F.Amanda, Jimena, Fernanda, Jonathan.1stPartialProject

Hi, we are Jonathan, Amanda, Fernanda, and I'm Jimena. Well, anyways, this is our first partial project. We hope you find it useful for future exercises. And these are our examples.
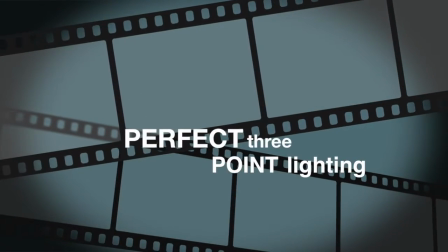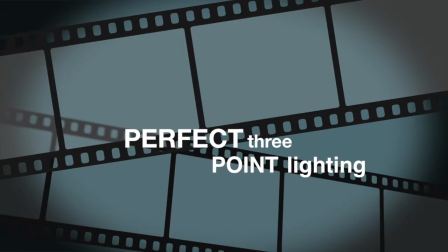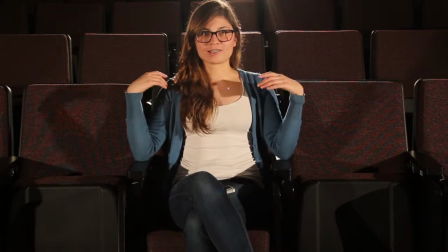39s
Welcome back, this is our first example, the perfect triple point lighting,
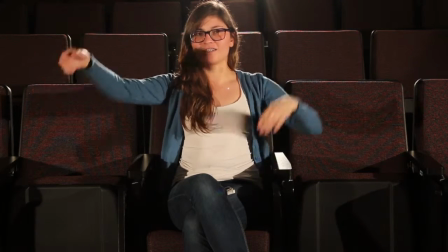47s
this is our key light, this is our fill light and right behind me is our backlight.
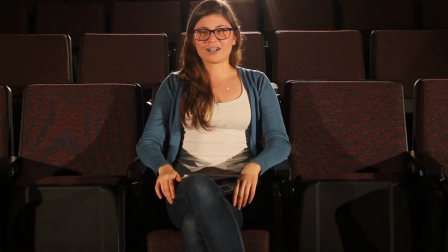56s
The key and the fill light are at 45 degrees of the
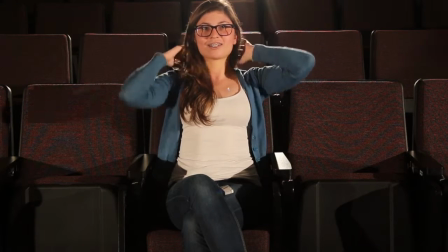62s
camera on the opposite sides and the backlight is just behind me.
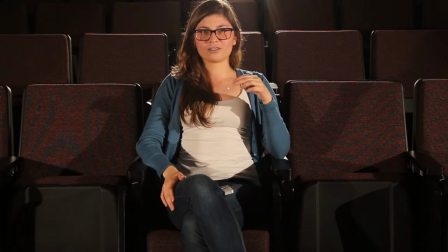69s
This is the best way for lighting if you want a perfect illuminated scene.
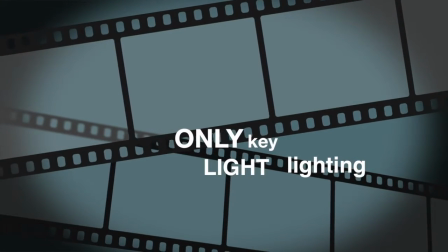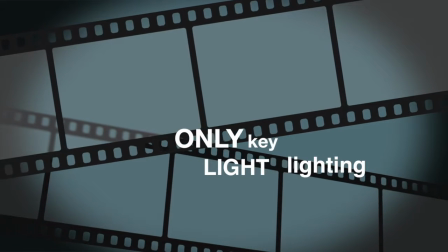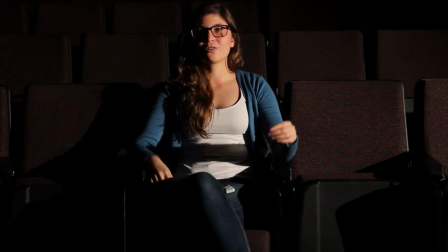86s
Well, for our second example,
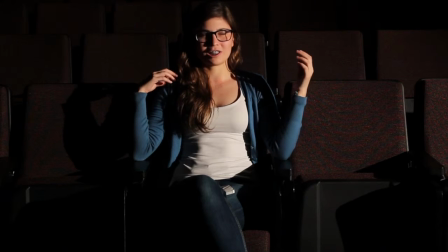90s
we choose the only key light, right there.
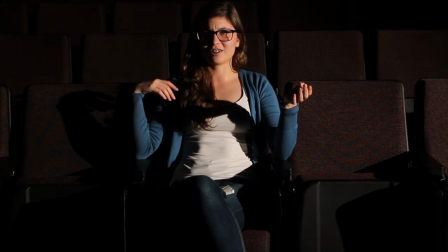98s
This is the most powerful light and it creates strong and dramatic shades.
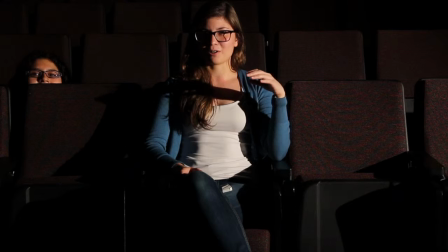104s
It can give in a person a feeling of
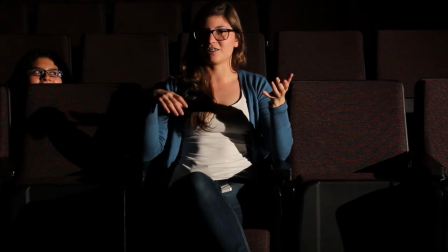109s
madness because of the light in only one side of the face,
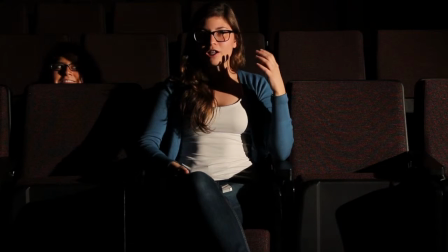114s
this side, and extreme shadows on the other side, this side.
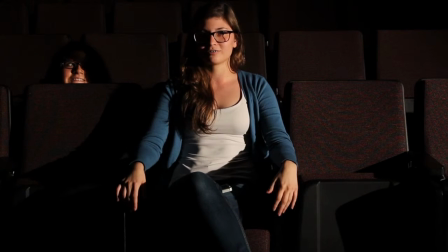119s
It's like Phantom of the Opera. Really?
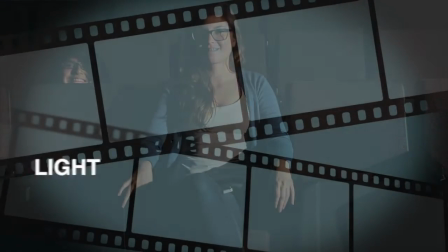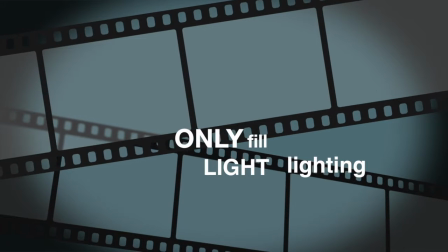For our third example, we choose only fill light, this light provides to the scene a feeling of sadness
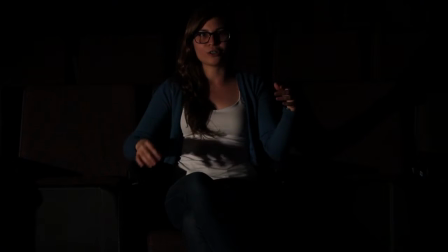147s
because of its slow power and creates a soft light.
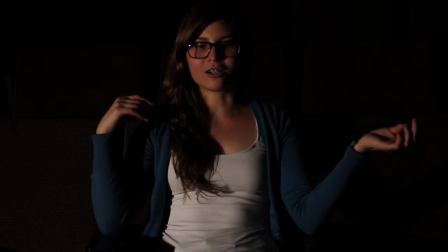153s
If both of the lights are in the same voltage, you must get a filter, a white filter, because if you use a color one, you will look like a pink lady or a blue man or something like and you must tear apart the scene.
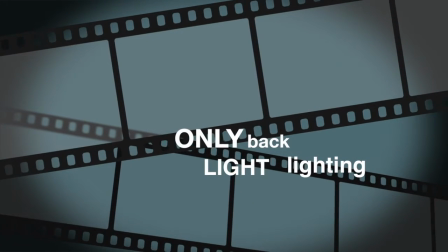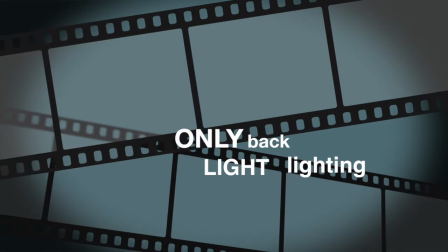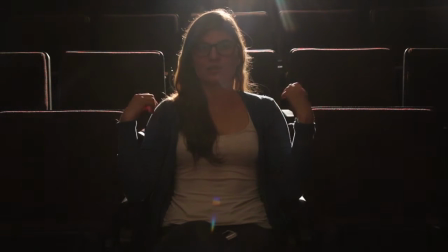192s
For our fourth example we choose only backlight. With this light you can create silhouettes and a feeling of divinity. If you see a light like all around my body, you can tell I am angelical.
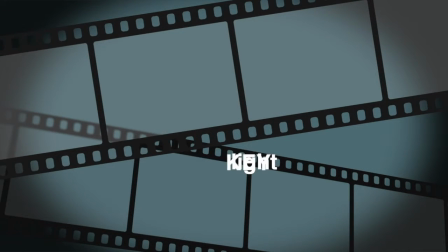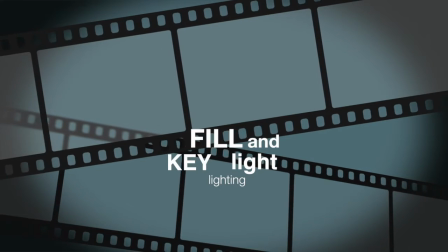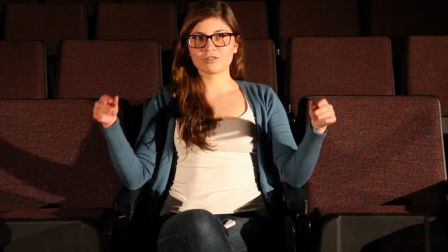223s
For our fifth example, we only choose the key and the fill light.
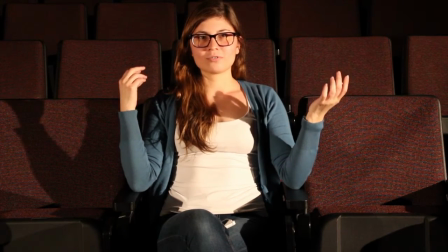230s
In this way of lighting we can perfectly
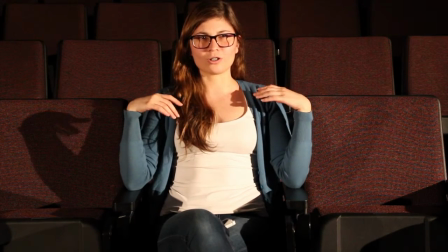235s
illuminate the person but as we don't have the back light,
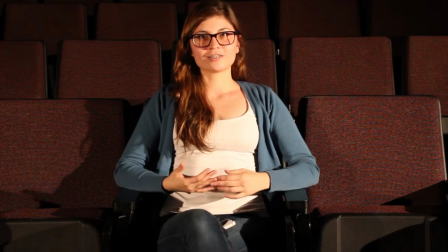240s
the image looks like super flat. And it's like we don't have any perspective.
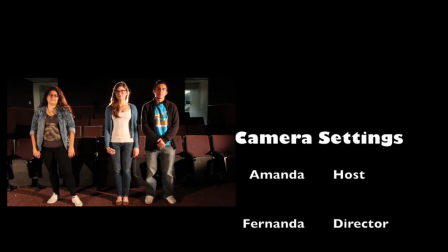251s
Thank you very much for watching. We hope you like it and get amused.
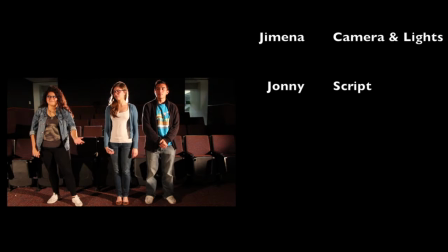258s
Night night.